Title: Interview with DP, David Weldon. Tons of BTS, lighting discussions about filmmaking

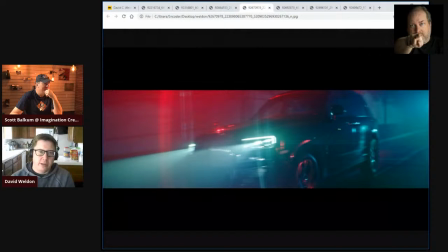like you know interfering anybody's work and this is like three in the morning so it it just shoots light all over the place you know so that was fairly
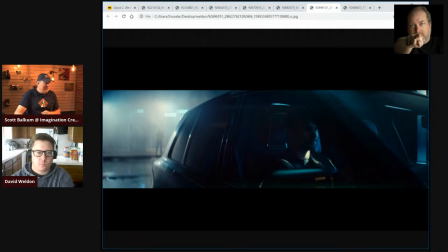simple this one right here i i really like this look because it's it's hard to blast a bunch of light from behind but get a nice clean image interior yeah I think the key for me for night stuff, and this is something that I've learned from other cinematographers,
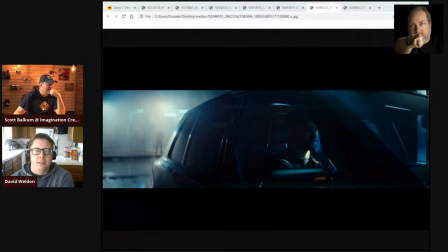is that, you know, backlight with night is really going to help the image pop. You know, and it's very much, even when I was watching that roundtable last night on the Cook's YouTube channel, like, that's, they all, because they were talking about night exteriors. You know, it's exactly what you want to do.
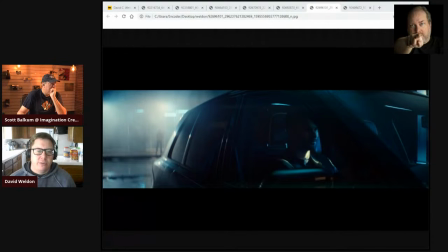Yet that's the look you want to go for. and for this it was that is the big kind of halations in the bath that are just like this warmer kind of plume or some practicals that we put in that are um a sodium vapor and they're just that actual area where that little
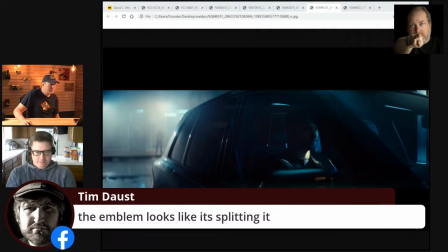guy is standing is a like um it's a uh a car wash so we put some asteria tubes inside the car wash because we had a little effect of like them flickering in the opening shot of the video so
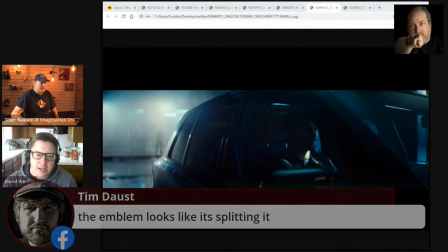we just left them on in there and then um lighting him is is
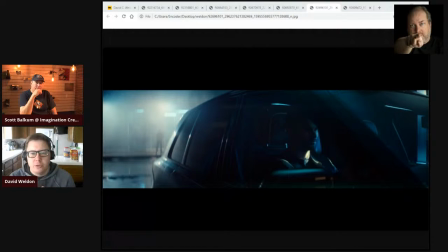uh i'm fairly certain i'm just pushing some sky panels through diffusion i think it might just be one sky panel or maybe two um on the right side you know driver the i guess passenger side door for europe um just giving him that little like there's a little on his left side of
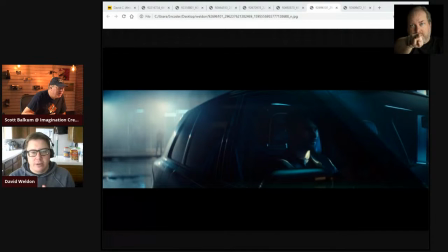his cheek there's a little blue face and then and then i'm just taking a leco and just passing through some some light just just to kind of they wanted some cool effects and we looked at some different just moving light and stuff like that and we actually tried to do more moving light but we were just going so fast it was really hard to rig things up and do stuff other than just what we could pan or tilt there's a really
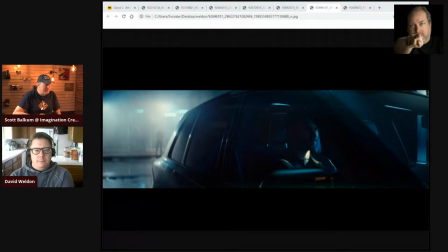hard source hitting his neck is that just a reflection from a mirror or that's that's the lico that's the leak okay yeah it's just lico and i found so we can uh move to the this other
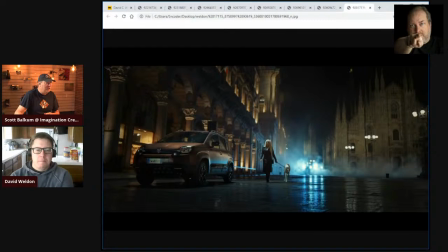shot you were talking about initially i found the girl walking the dog yeah so that one so um this was i did a music video slash sponsored commercial for fiat for an artist named ava max and we shot in um this was in milan italy this is in the piazza
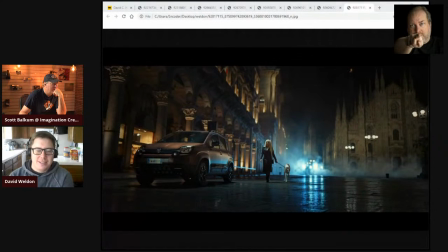del my italian is terrible the piazza del duomo so it's the duomo square and so we're shooting the fiat panda which was a new car they were putting out and we're shooting her the background is you know those are lights that i put
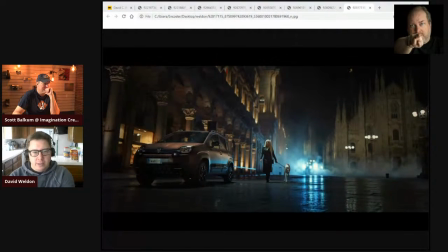in we just we're trying to create some streaks of light um all the pillars you know if you really study it you can see the imperfections of it. Now it's bugging me. You can see it's all just a bunch of little up lights that are just battery powered.
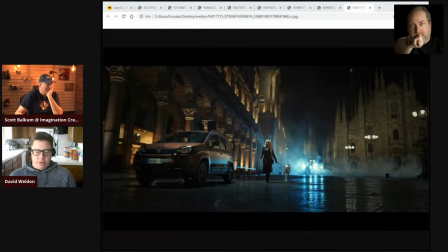They're like these little battery powered like rock and roll lights that just are you can change. They're not like color accuracy isn't that great, but it just gives a little accent.